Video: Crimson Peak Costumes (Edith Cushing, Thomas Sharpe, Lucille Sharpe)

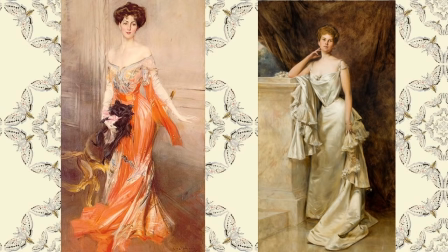(23:14)
I can't determine who painted the portrait of the lady on the right but it looks like it's from the late 1800s.
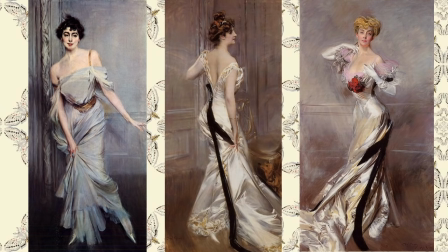(23:21)
Here are three other paintings of Baldini. The center painting is a portrait of Ava Lister Barrianness Ribblesdale while the painting on the right is a portrait of Countess Zishi both from 1905.
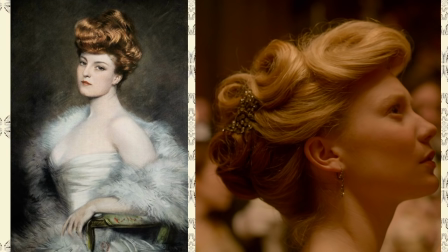(23:34)
On the left is a fabulous painting that features the fashionable Gibson girl hairstyle of the day. The hairstyle was made famous by illustrator Charles Dana Gibson and actresses of the day like Camille Clifford. The pompadour style hairstyle was also highly coveted by the most fashionable of society ladies.
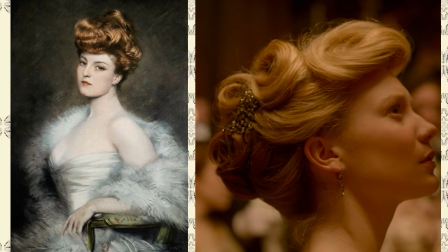(23:54)
You can see that Edith's hair has been swept up in a similar fashion and embellished by a beautiful rhinestone hairpin.
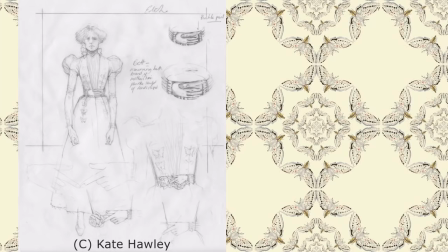(24:02)
Here is Kate Hawley's sketch for Edith's picnic dress. The final outcome is a variation of her original concept.
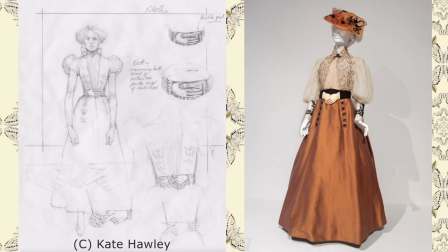(24:10)
The skirt looks like the same one from her gold walking outfit.
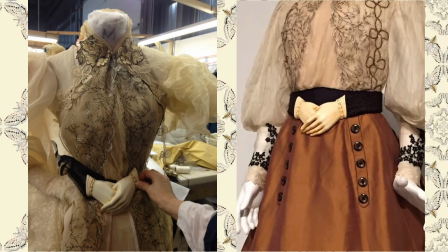(24:15)
On the left you see that Hawley and her team played with the fabric on the dressmaker's form before actually constructing it. Of Edith's memorable belt, Hawley says this has this to say. people plated the hair and braids of their loved ones that had passed away
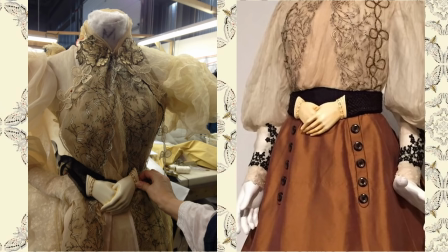(24:31)
and there were little ivory earrings and things I took these little earrings these little ivory hands and we scaled them up so it was almost like a mother's hands
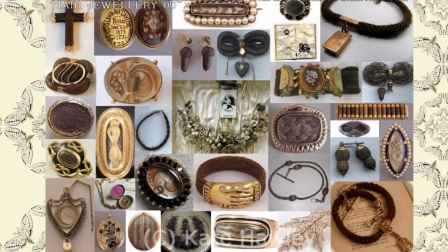(24:40)
clasped around her waist here is Holly's idea board for a Victorian morning jewelry made from human hair you can see that this gold bracelet with hands clasped
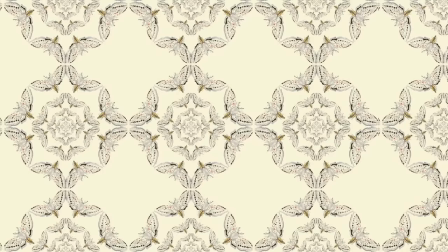(24:51)
was holly's inspiration for edith's belt while hair from deceased
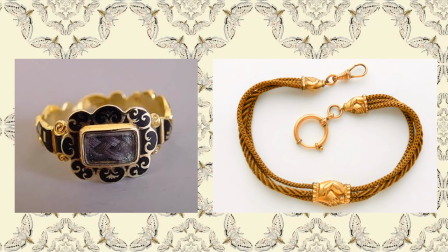(24:56)
loved ones was frequently used in mourning pieces more often the hair of the living was worked into sentimental keepsakes given as everlasting tokens of friendship remembrance or romantic love on the left is a gold and enamel mourning ring with hair of the deceased under
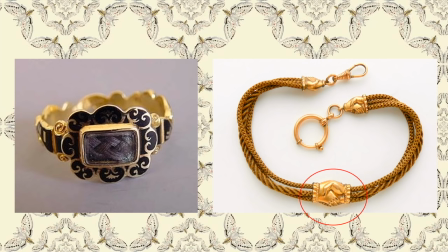(25:13)
glass from circa 1855 on the right is a victorian watch chain of human hair with gold clasped hand detail similar to the one from holly's
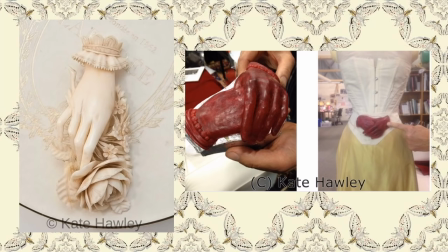(25:24)
idea board the hands were sculpted in wax and then cast to look like ivory like the image on
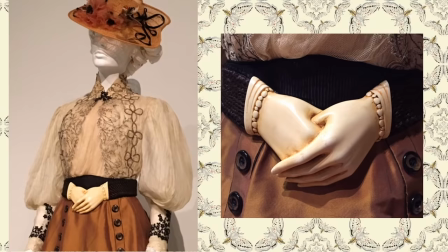(25:31)
the left here is the final belt on exhibit this
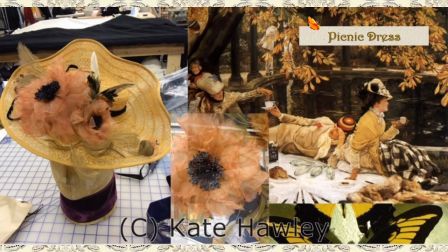(25:37)
is holly's mood board for edith's picnic dress you have the world of the moon and black and lucille being the moss says holly and edith
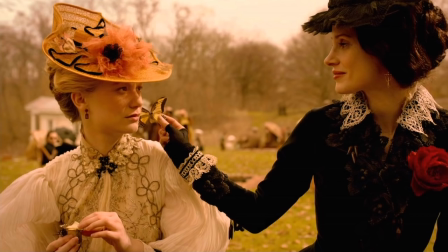(25:45)
being the butterfly. Edith's dresses and nightgowns are adorned with flowers connoting fertility. Holly says, the silhouette of the sleeves becomes fuller and the flowers start growing on her dress.
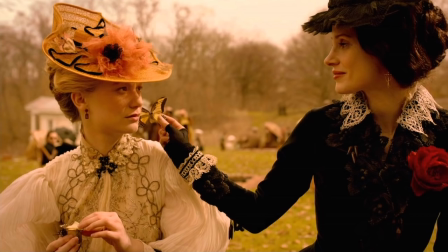(25:58)
I look at it like the magic flute and it's sun and moon, night and day, winter and summer, polar opposites.
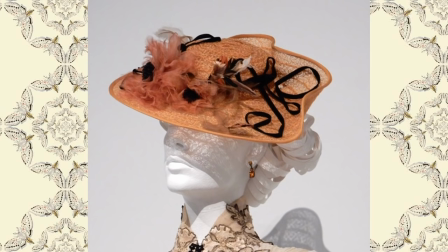(26:06)
Here is a close-up of Edith's hat adorned with silk poppies and feathers and ribbons and ribbon trim shaped like butterflies.
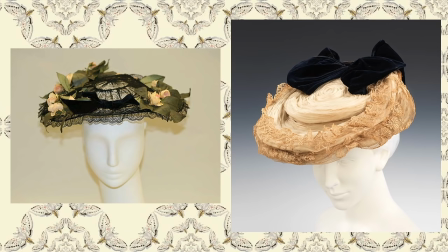(26:15)
On the left we have a French hat from 1902 made of cotton and silk that is very similar to Edith's and on the right we have a French hat circa 1898 made from silk, metal, rhinestones. Both of these hats are from an exhibit at the Met.
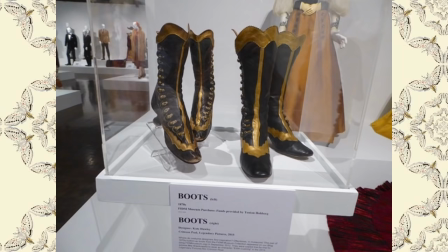(26:32)
Pictured on the right are Edith's boots from Crimson Peak an almost exact reproduction of the Victorian boots on the left that come from 1870.
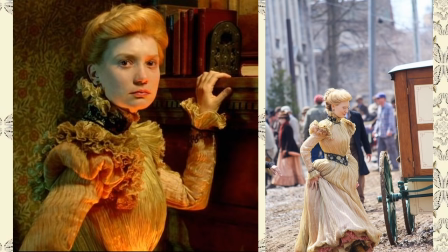(26:41)
This dress is my second favorite dress for Edith and it's known by Holly as the heartbreak dress. It's made from multiple layers of dyed and pleated silk fabric.
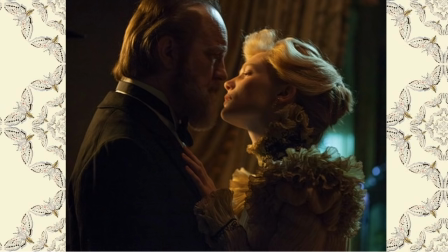(26:53)
I suppose that the gown gets its name because Edith discovers that her beloved father has dyed while she is wearing it. The collar and cuffs are trimmed in what I think is some sort of applique and embroidery
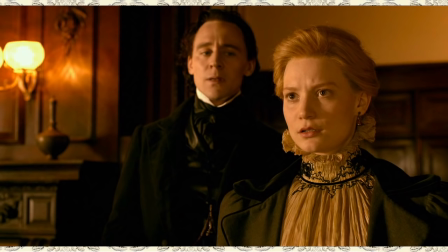(27:05)
technique that I'm not aware of although it looks similar to Soutash trim only finer the decoration serves two purposes it holds the narrow pleats in place
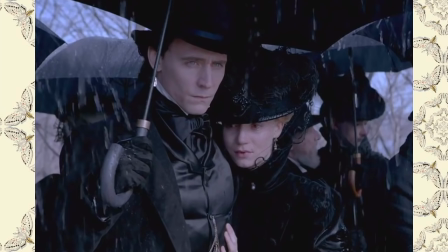(27:15)
and it creates a beautiful focal point to the neck sadly